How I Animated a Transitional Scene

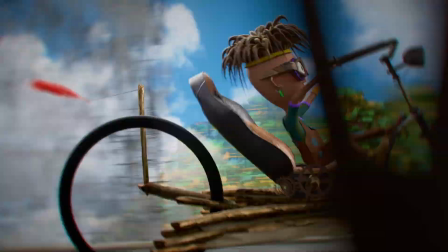0:19 In this video, I'm going to talk about how I animated a transitional montage in my short film Float Away.
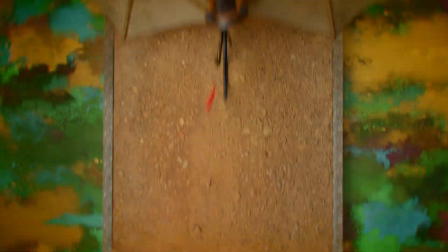0:24 Although this isn't a tutorial, I will link to any videos that help me, as well as any other ones that are relevant to what I'm talking about in the description, as well as in the card links.
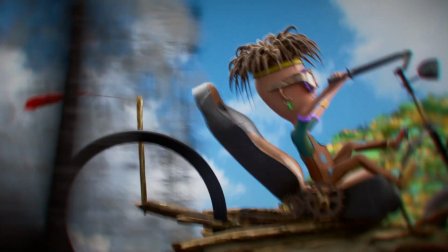0:33 This will be fairly in-depth, but I'm not going to explain everything that I did, rather focusing on why I did it,
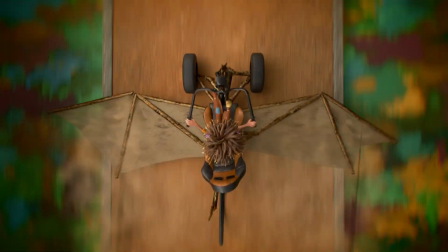0:38 and how I tried to use what could have been a throwaway scene transition to add to the story of the film, giving character details and emphasising the themes of the film.
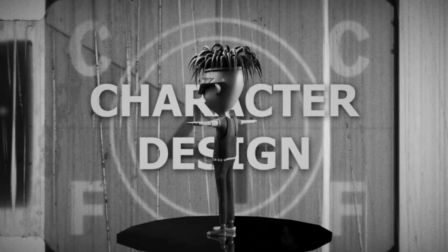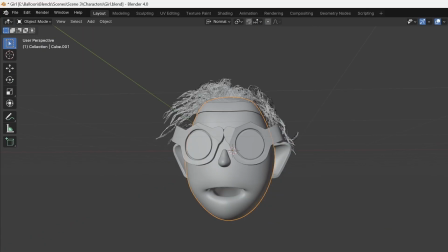0:50 In a video recently I showed a time-lapse of the modelling and texturing of the girl character in the sequence, but I didn't talk about why I chose that design at all.
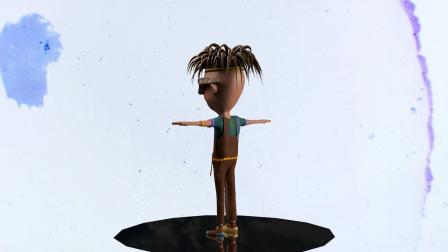0:57 The concept of this girl was to be a cross between a hippie and steampunk,
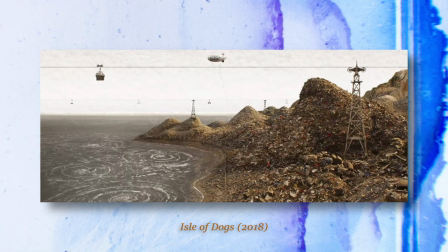1:01 the idea being that she grew up in a dump and uses the things around her that have been discarded to create things.
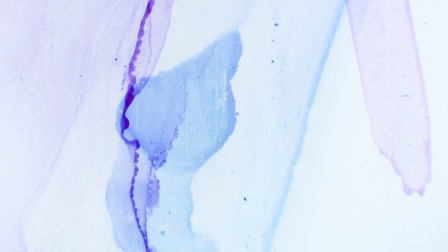1:06 This is in her costume design in particular, with asymmetry being a core design concept,
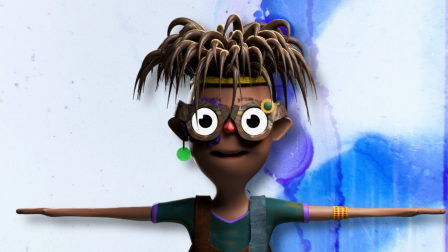1:11 as well as adding small details such as a bottle cap earring and a single yellow crock to show her resourcefulness.
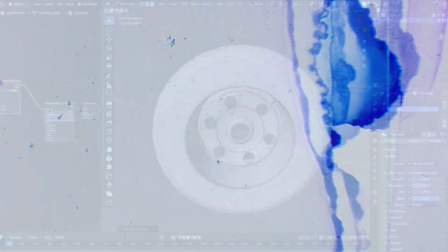1:16 This then translated into her method of transport.
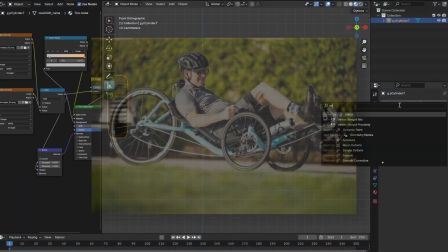1:18 I originally had the idea of her riding a tricycle, but then happened upon recumbent bikes, which are like reverse tricycles, and thought they looked more interesting.
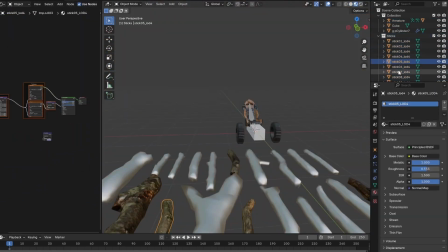1:26 Then, when I was designing the bike, I decided to use a technique called kit bashing, which is where you use bits and pieces of other models to create a mismatched new model.
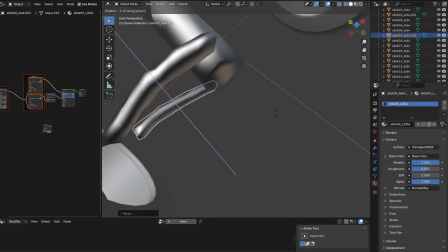1:34 In this case, I took bits of other models of bikes, tyres and a gaming chair to create the bike, and then tied it all together with some sticks.
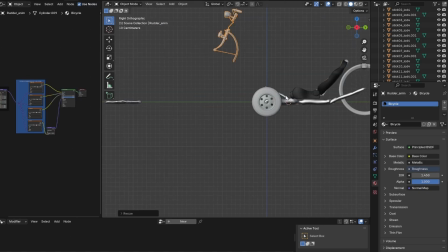1:41 This gave the bike a DIY look that adds to the girl's character, and also plays into one of the key themes of the film, which is finding beauty in damaged and discarded things.
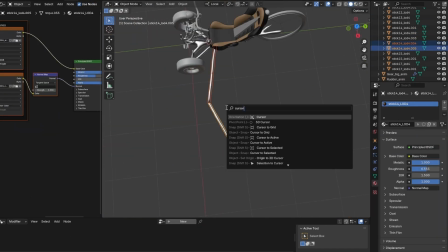1:49 I also wanted the bike to fly, so I made the frame with sticks and modelled the wings.
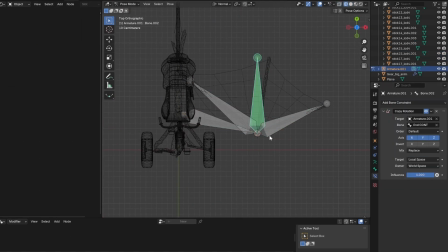1:54 I then added an armature to the sections that I would want to animate, and used a driver to automatically make the wheels spin when the bike moved.
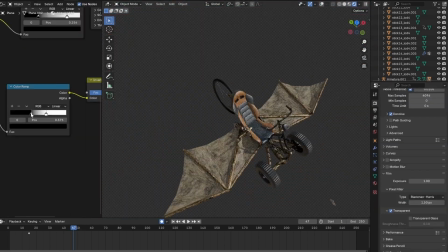2:00 With the main assets created, I began the first shot.
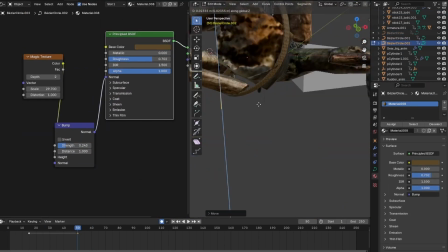2:03 I'd already found the song that I wanted to use for this sequence, a cover of House of the Rising Sun, so I brought the section that I wanted into DaVinci Resolve,
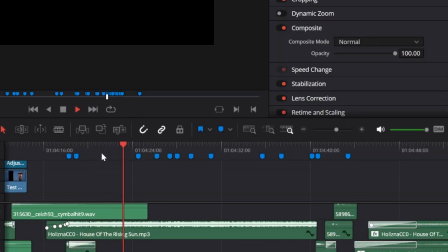2:10 and then marked out the key beats of the song so that I could place certain moments in the right times to match
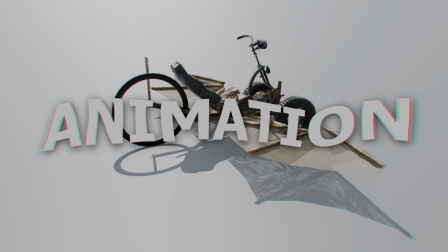2:14 the music. Then on to animation. To make the bike move, I used a generator modifier on the main bike control empty to make it go forward at a steady rate.
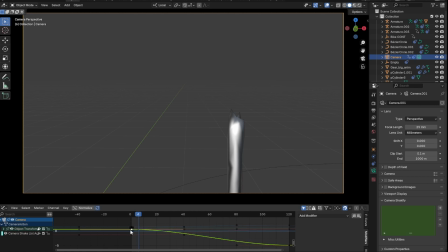2:23 I then began working on the camera move so that I wouldn't have to animate anything not being seen.
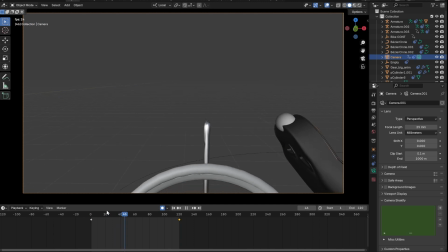2:27 I had this idea of a tracking shot that pulls out of a close-up of the balloon and into a wide to show the vehicle in full.
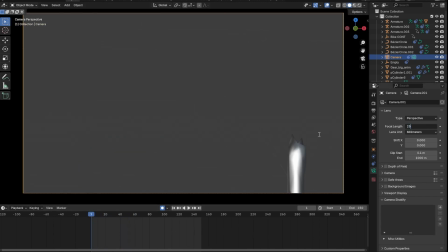2:33 I soon decided to change this to a zoom out, however, to make it a more realistic camera move. A zoom would allow me to emphasise the speed of the movement, with trees whooshing past the camera.
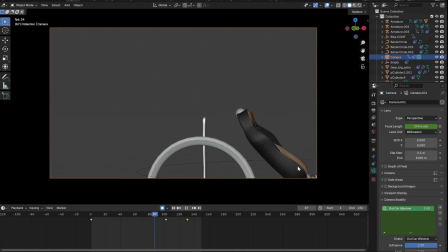2:42 I added some noise modifiers to the rotation and location of the camera, as well as using the camera shakeify add-on to create some fairly realistic camera motion while still keeping the balloon in frame. I then moved on to texturing the ground, and I want to put a quick side note in here. You may notice that I don't work in a particularly conventional or linear way when creating a shot. This is mostly because I want to be excited about the thing that I'm working on, so I just work on whatever part of the shot I feel like doing at the time, rather than following a specific workflow. I find that it keeps me more creative, but I understand that it's not always recommended.
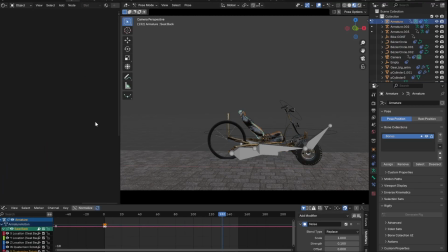3:12 Anyway, I use a ground texture from a HDRI haven for the floor and transition it into a dirt texture.
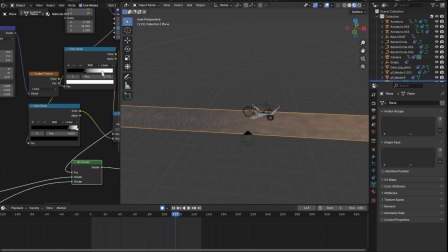3:17 This is to show the move away from civilization. It's a small touch but just about noticeable in the final shot.
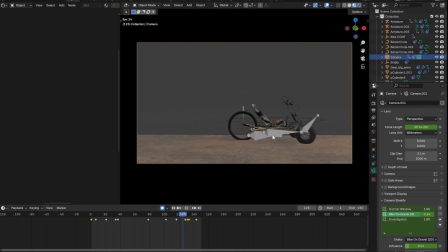3:22 I do this using two gradient maps and a noise texture to mix the shaders together.
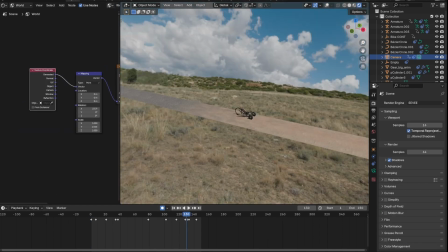3:27 I then bring in a HDRI to do some lighting and work as a background. Continuing with the background, I use the ANT landscape add-on to generate mountains for the background,
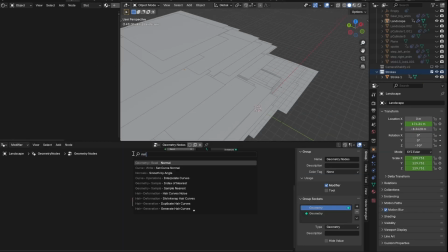3:36 and use geometry nodes to spread paint strokes across them to give them a painterly feel.
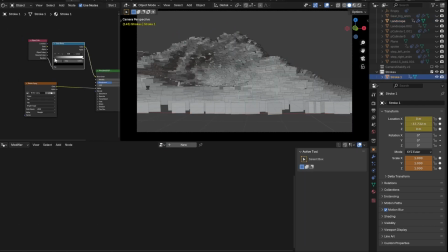3:40 I used the object info and colour ramp node to randomise the colour of the strokes, and then used the random value geometry node to randomise size and rotation.
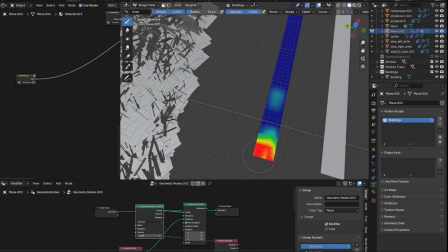3:48 I then began playing with the foreground objects to show the speed of the bike, as well as a storytelling device to show the transition to nature.
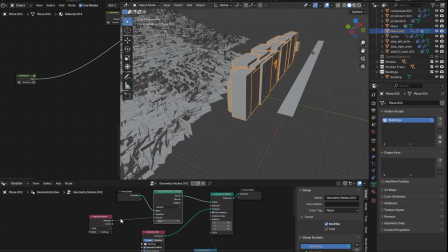3:55 With this in mind, I ended up beginning the shot with painted concrete buildings behind the bike, which then slowly transitioned into trees in the foreground and midground.
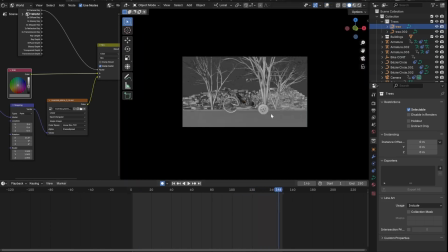4:03 I then needed to think of a way to transition into the next shot,
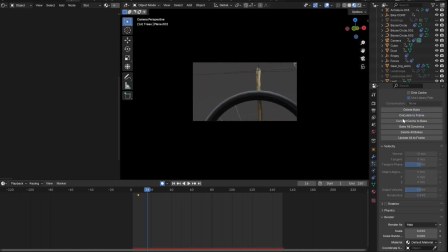4:06 so I used a particle system to have falling leaves blow in front of the camera that could wipe in front of the lens and work as a transition.
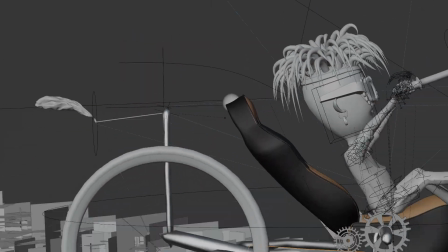4:12 The second shot is very similar to the first, and I could have made it a single shot, but the leaf wiping across the lens allowed me to split it into two shots,
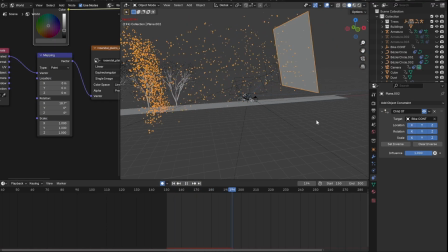4:19 which meant that I could delete anything from the first shot that isn't needed for the second, such as the mountains and the buildings.
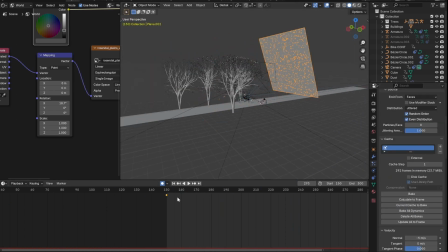4:24 This kept my project running smoothly.
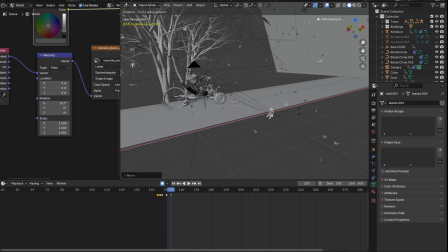4:27 For the second shot I wanted to focus on the action of the girl turning the mechanism to open the wings, but I also wanted to keep the energy high.
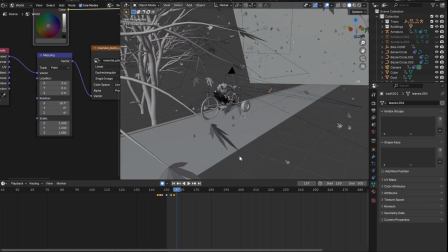4:33 I went back to my music to see when the action of turning of the stick should occur to line up with the song.
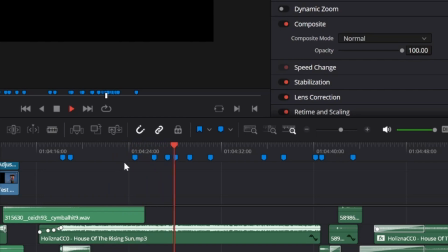4:39 There happened to be a higher note on the guitar played at about the right time, so I made note of what frame that note began on, and had my character start to turn her hand at that frame.
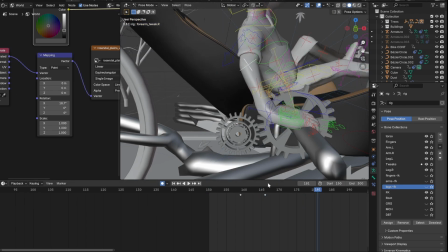4:51 To emphasise the movement, I added a zoom and rotation of the camera.
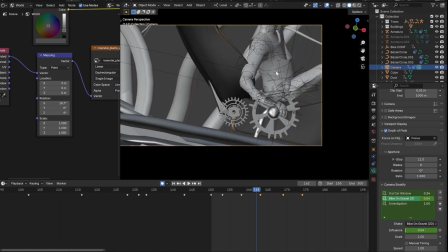4:55 I also added a small character detail of how she grips the stick with one finger at a time, but it's unfortunately lost in the motion blur and leaves in the final shot.
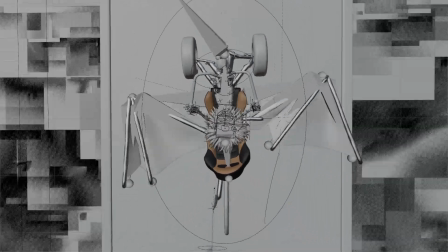5:03 Moving on to the third shot, I thought a top-down angle would be best to reveal the wings for the first time.
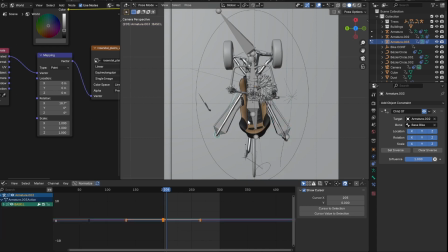5:07 I began with a simple animation of the wings unfurling, slightly offsetting the animation to make it more realistic, as well as to hide the keyframes.
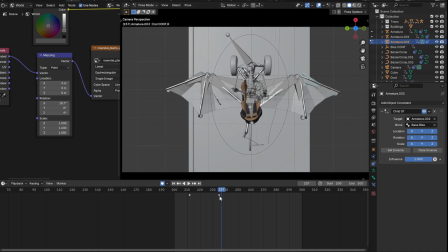5:14 I then went in and played with the movement curves of each bone to add character to how they open, having them get stuck momentarily and bump into each other. This made the shot more interesting, but also added to the character, as the mechanism doesn't work perfectly.
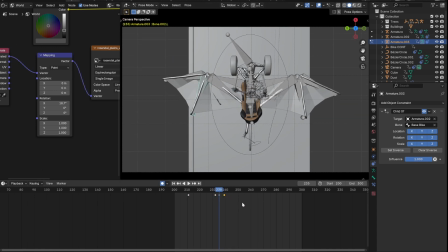5:26 It shows that it's probably something she made herself. It's also important to the plot that the wings don't work how she wants them to, so this foreshadows that information slightly. I wanted the wings to flap in the wind, which I initially tried to simulate with the cloth modifier and wind force,
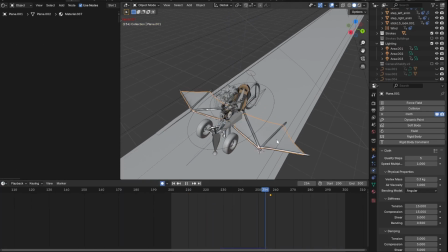5:40 but soon found that making it appear exactly how I wanted wasn't going to happen,
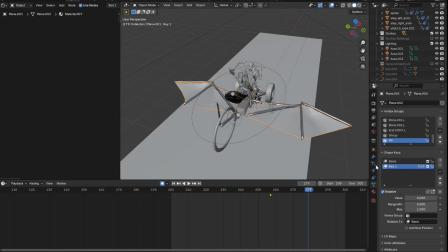5:44 so I therefore came up with a solution of using a wave modifier with a displace modifier instancing from a noise texture to add variation to the flaps.
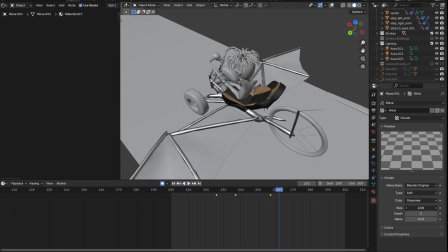5:52 This gave the wings the impression of flapping in the wind without any simulations. I could also easily control how fast and how violently they would flap.
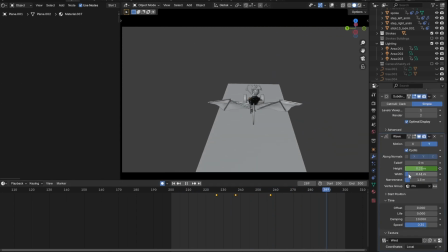5:59 Having watched a video essay earlier in the day that referenced the way the cover of trees affects the light on
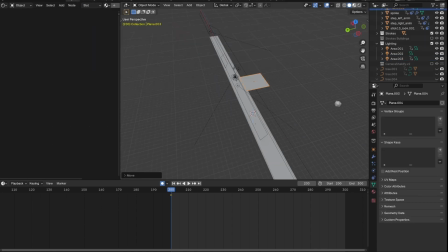6:04 the ground, I had decided to add some texture to the light to make the shot more visually interesting.
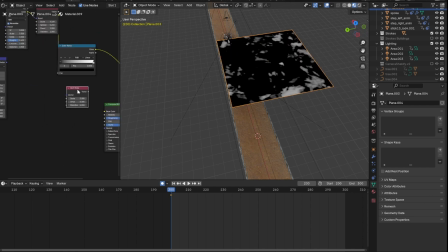6:08 So I made the light colour node based and added a few textures with some basic seething animation.
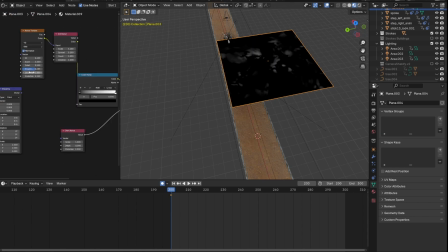6:13 I adjusted the size and intensity until it looked good and made sure that it transitioned into my other lighting well.
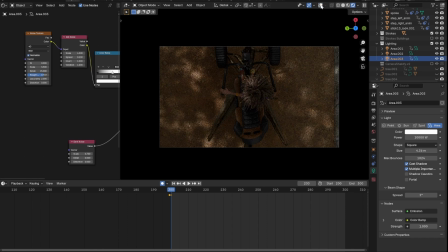6:19 I then used a similar geometry node tree that I used for the mountains to create the painterly ground on either side of the path.
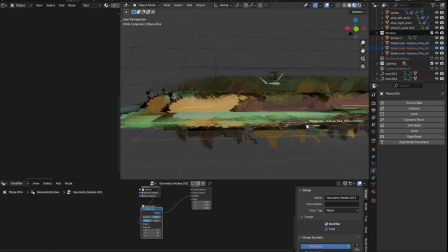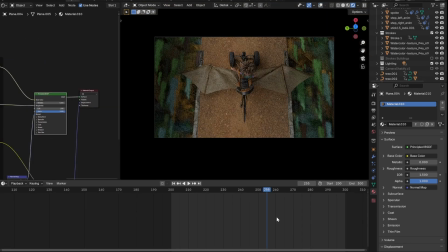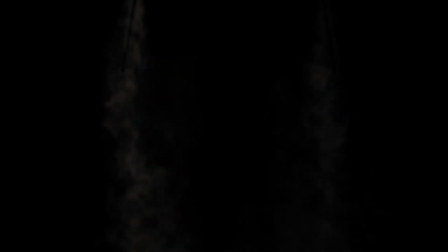6:37 With that rendered, I went back and ran a smoke simulation on the wings when they opened to have dust come off of them, adding more visual interest as well as emphasising the grime of the location and vehicle.
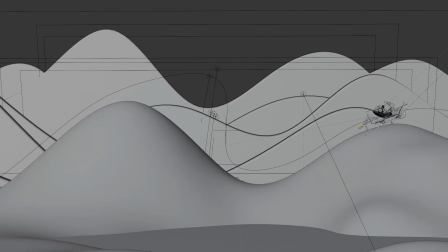6:47 Moving on to the final shot that I'm going to talk about, although there are 2 more shots in the sequence, but they deserve their own video as they're more complicated.
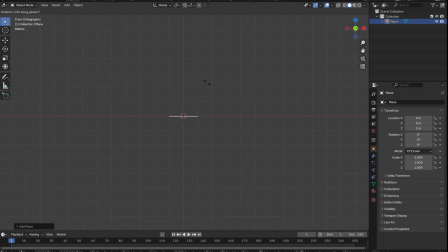6:54 I wanted to achieve 2 things in this shot. Firstly, I wanted to transition to sunset as I designed the following shot to be a golden hour, and I also needed to show the wings in action.
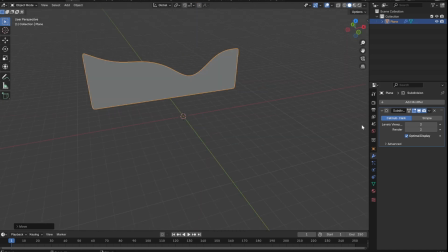7:03 I began, again, with looking when my music had a cue that I could use.
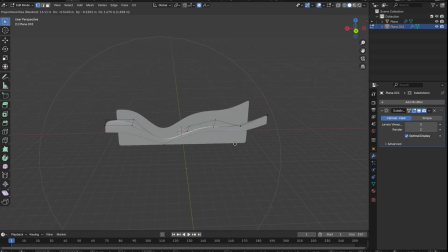7:08 Unfortunately enough, there was a beat at around the right time, so I could have my character strike a pose in front of the sun.
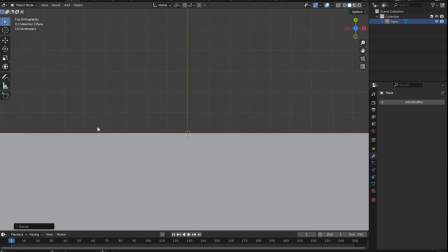7:14 So in Blender, I subdivided and extruded a plane and used the Disperse modifier with a noise texture to create mountains.
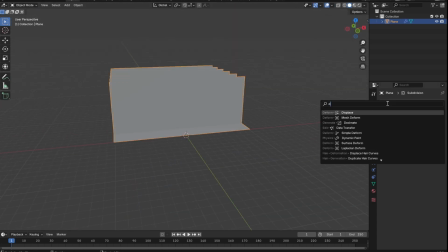7:20 I then used the array modifier to make more going back and used the displace modifier again, this time with a gradient texture to make them get higher as they got further away.
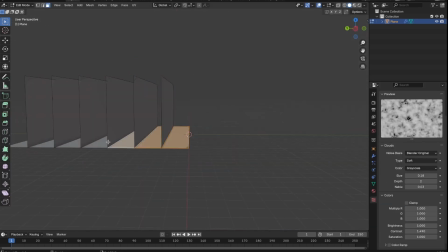7:28 In retrospect, I could have just used a single plane with an array modifier, which would have been more simple, but this worked as well.
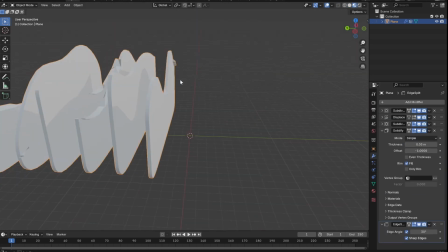7:35 I then used the solidify and subdivide modifiers to add depth and geometry.
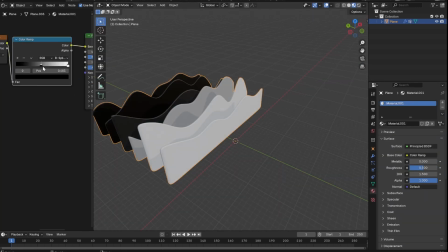7:38 Then in the shading tab, I used a gradient node to change the colour as they got further away, and a noise texture to add variation to the colour of each mountain.
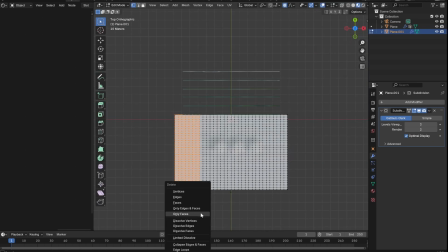7:46 I then modelled and textured my foreground mountains and used a sky texture to add a sun that I could control and that would affect the lighting depending on its location.
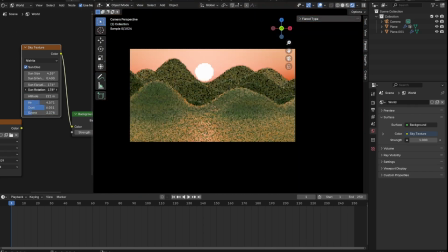7:53 Once I was happy with the camera angle and position, I animated the sun to drop from the sky and roll between the mountains,
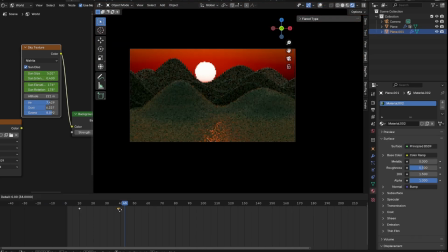8:00 landing in place in time with the music. This was an idea that I had in the moment when I was trying to find a good position for the sun in
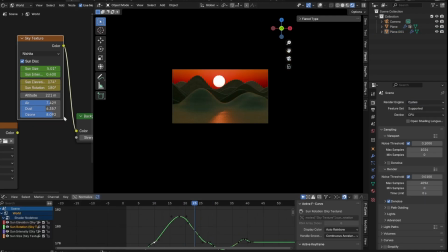8:06 the shot, and decided to add it to the shot as it solved my issue of creatively transitioning to sunset.
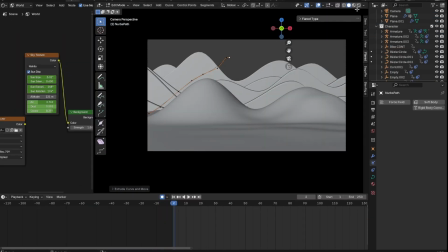8:11 I then used a curve to guide the motion of the bike and animated along the curve, with it slowing down in front of the sun to hit a pose on beat.
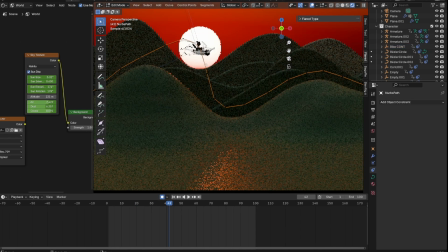8:18 I then had it shoot away quickly, as I knew that for the next shot I would have to be travelling faster.
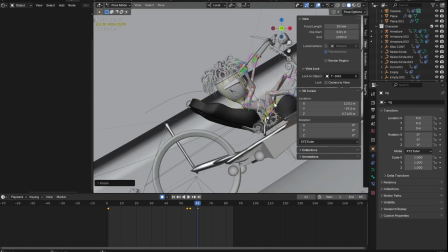8:22 I went in and animated the girl on the bike, so she pushes herself off of the hill, leans forward and absorbs the landing.
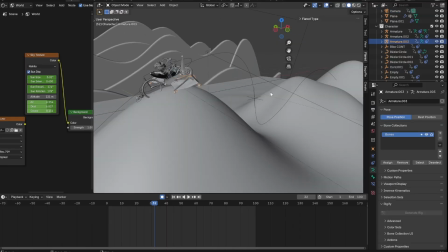8:31 I did the same with the wings.